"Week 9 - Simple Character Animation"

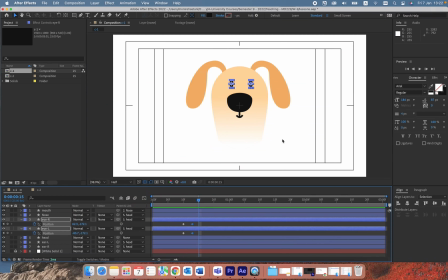But because this is like a 2D illustration and there is no 3D dimension, I'm gonna create kind of an illusion of a rotation. So I'm not gonna change the head, I'm not gonna move the head itself, but you know, the face parts.
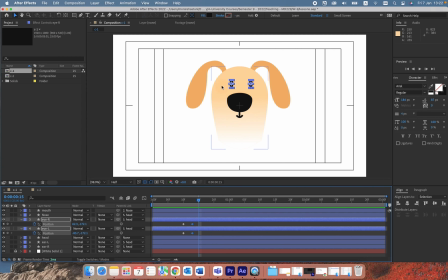So it feels that it's kind of rotating. So I'm gonna choose ears and nose and even the eyes here and the mouth and create a position keyframe here.
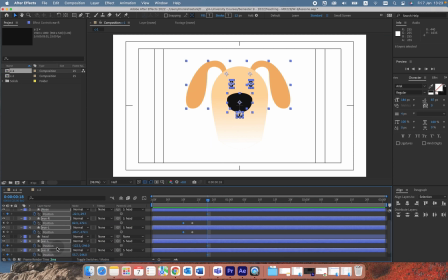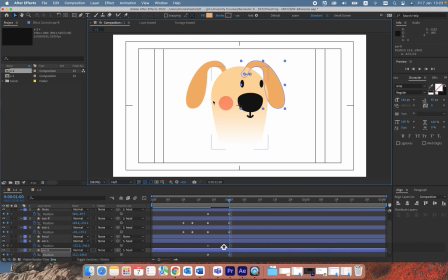and maybe just manipulate the ears so it feels like he's rotating the head.
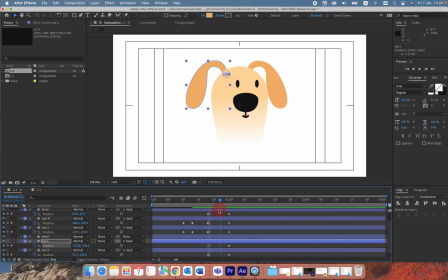The next thing I want to do is to create a little bit of arc here, because usually not so often in reality any movement happens in a straight lines.
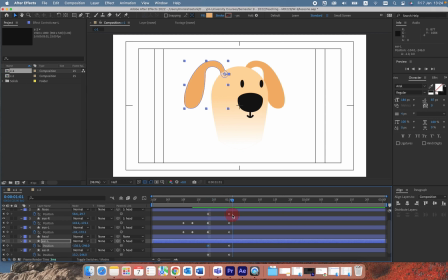Right now the rotation of head is like a straight line, like he's on top of a plate and we are rotating the plate. He's not moving. So I bring this stuff a little bit down. Is like he's rotating his head in an arc kind of movement,
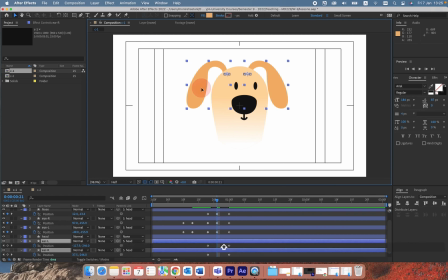and just the ears a little bit up. And here again I can create the scale animation again just by copy pasting the blink here, just by copy pasting the keyframes.
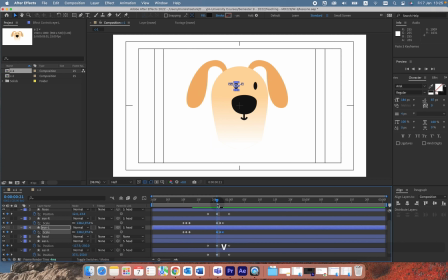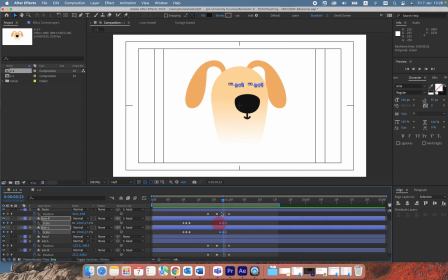And the last thing I want to do is to kind of offset the ears animation, so not everything stops all together and we have a little bit of overlapping animation.
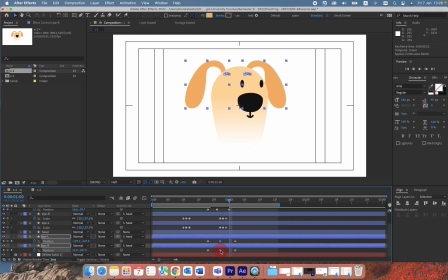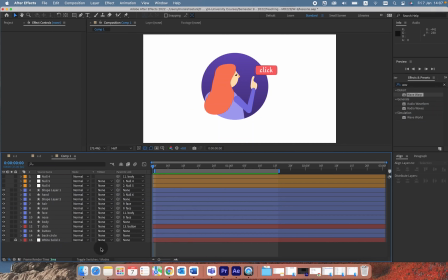Okay, let's do another simple character animation. We want to create an animation like this. Main movement here is the arm movement, and we are going to create the rigging for the arm a bit different. I have my illustration ready,
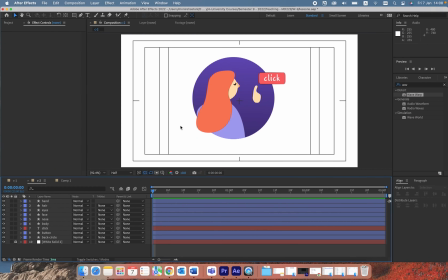and you can download this illustration and the previous example illustration from Moodle and use it for your animation. Kind of separate everything in separate layers and name them. I also adjust the anchor point,
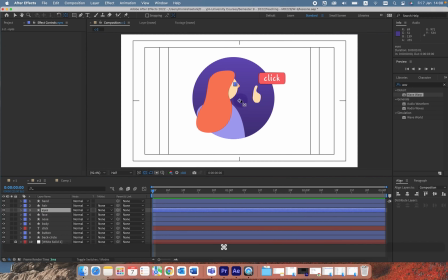well, not all of it apparently, but I'm gonna double check.
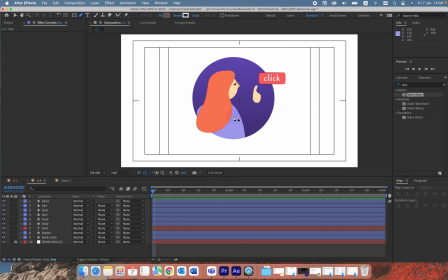Now I'm going to create the arm. I'm going to use Null for rigging this arm. So the way it's created is kind of different. The first thing I do, I make sure no layer is selected. Then I just create the arm with creating a path.
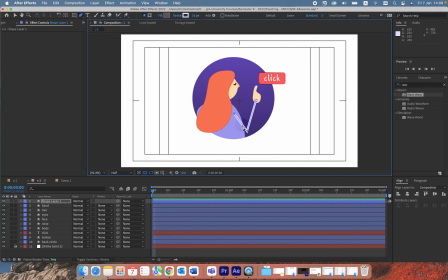And this path has 3 vertex. Then I adjust the stroke.